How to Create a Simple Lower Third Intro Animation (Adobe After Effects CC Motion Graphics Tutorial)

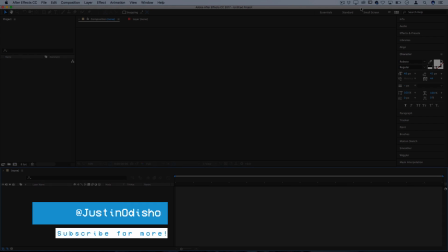Hi everyone, my name is Justin Odisho and in this Adobe After Effects CC tutorial,
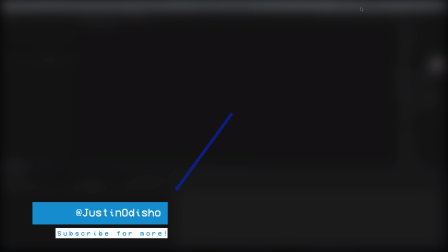I'm going to show you how to create a simple and clean lower thirds title for your intros and projects.
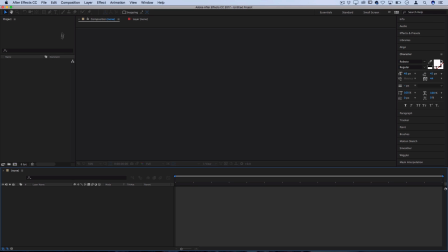So let's begin in After Effects by creating a new project and let's go to composition and create a new composition first to begin working on.
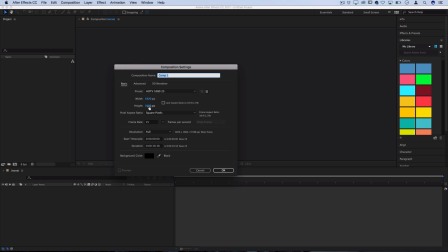So I'm going to make my 1920 by 1080, just a default high definition format, which is going to work good on my YouTube projects. so I'll press OK and you might notice that my background
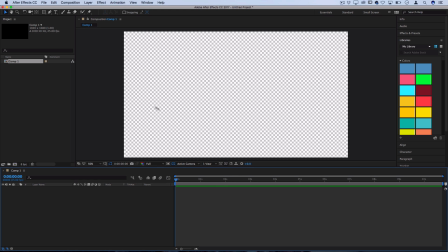shows that it's transparent even though it showed that we picked black you can toggle the transparency on and
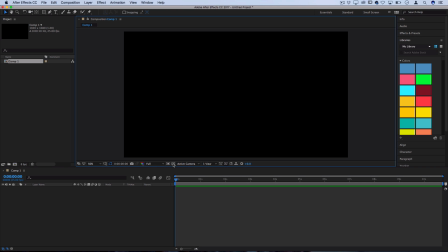off by pressing this little grid icon right here and you can render it transparent later on when we finish up so let's begin working
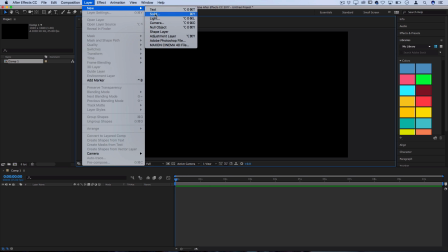by creating a new solid so let's go to layer new solid and let's choose a color that we want to use so I'm going to use a light blue
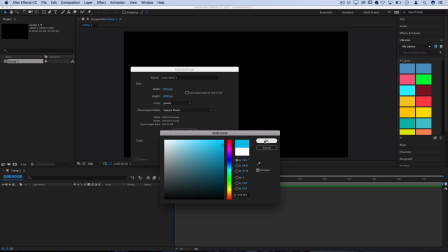which sticks with the theme of my channel right now so I'll press ok and then press ok there it'll create a solid now
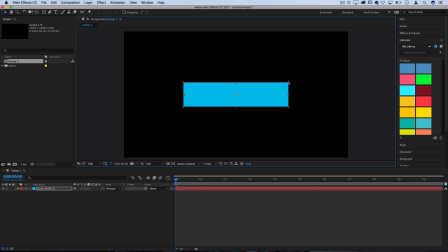this is the full size of the composition but I can just click on the corners and drag it down to a size that I want so let's make a nice
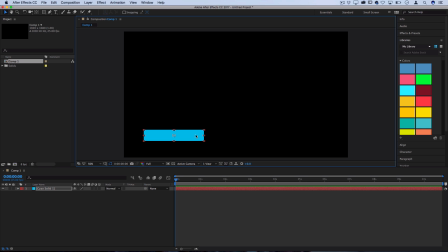clean lower third style bar and move it over to the bottom left for us to begin building out our intro with if you ever want to adjust the color of this all you have to do is go back to layer and then go to solid settings and then you can double click on
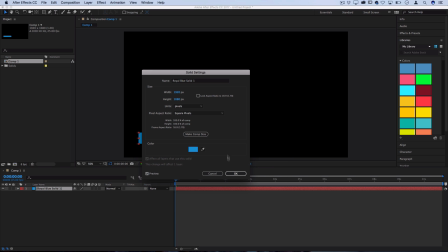that and adjust the color if you made it slightly too bright or whatever so press ok and now we have our solid here and what we're going
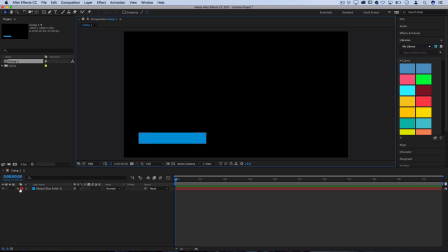to do is animate it so that it slides in from the left so if we drop down this menu and open up the transformation properties you can see it's actually pretty straightforward how we're going to do this we're going to add some keyframes on the position so let's start at the very beginning at zero and let's click that stopwatch icon to toggle animation on.
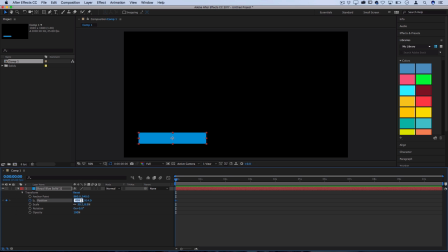And then for this example, I'm going to just move the X position off the screen to the left because I want it to come in from the left. Now let's move over on our timeline about one second and let's make the X position at a point where we want the intro to stop.
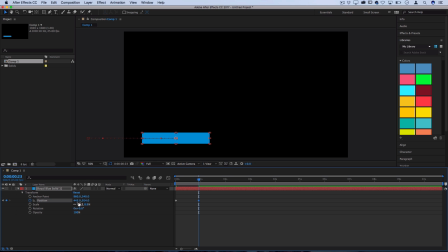So right there is a nice lower third position that we could place on top of any of our video projects and they wouldn't cover up too much of the screen. So that's where it's going to end and and this is what that animation looks like when we play it back. But as you can see, it's a little bit clunky.
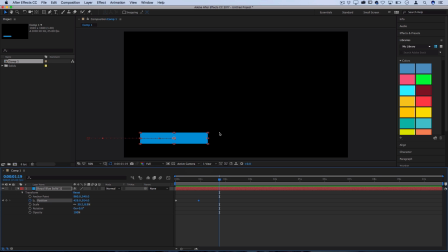It doesn't have that nice velocity to it that makes the lower thirds look clean and smooth. So the magic trick here to step up all of your motion graphics and get those smoothly moving things is highlight your keyframes and then open up the keyframe graph editor here by clicking this button.
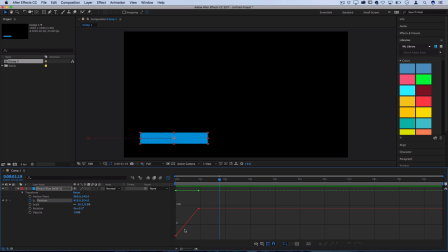This is gonna allow us to see how the keyframe is moving from one space to another. And you can see here it's just a straight linear path, which is why it doesn't look as nice. So what you can do to edit this is highlight both of these and then in the bottom right corner you should see some defaults for you to choose from.
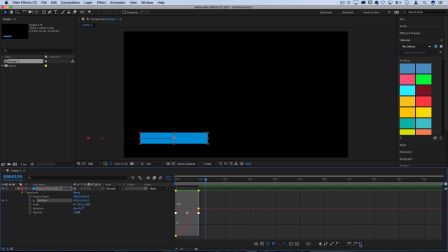So you can choose the default ease or ease in or ease out and play it back and see how that looks. However, you can also do things like right click on the keyframe and then go to keyframe velocity and here you can input and influence
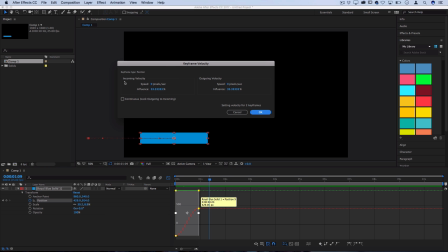the percentages of the speed. so you see there's incoming velocity and outgoing velocity so I want it to come incoming pretty fast so I'll make that 80% and then I want it to fall into the final position or out go pretty slow so I'll do 20% and when I press OK you can see how the
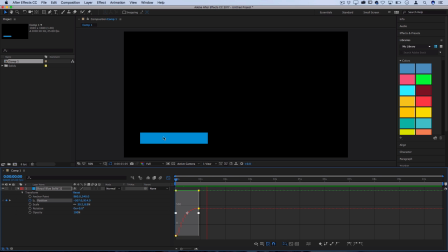line gets adjusted so that it comes in fast but then it slowly slides into its final position so that's how you tweak the velocity and you can play around with different percentages by right-clicking and choosing different velocities.
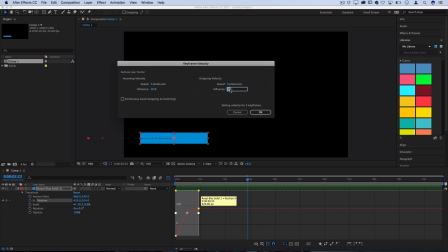So that was 80, 20. Let's try 10 and see how that looks.
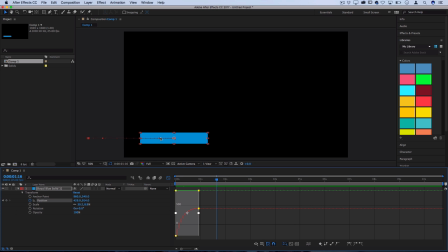And you can see, you get that nice smooth push in and then fall into place slowly animation. So now you can decide how long you want your lower thirds to stay on the screen for so people can read them. Typically keep it around five seconds or less. And then let's choose how to fade it out.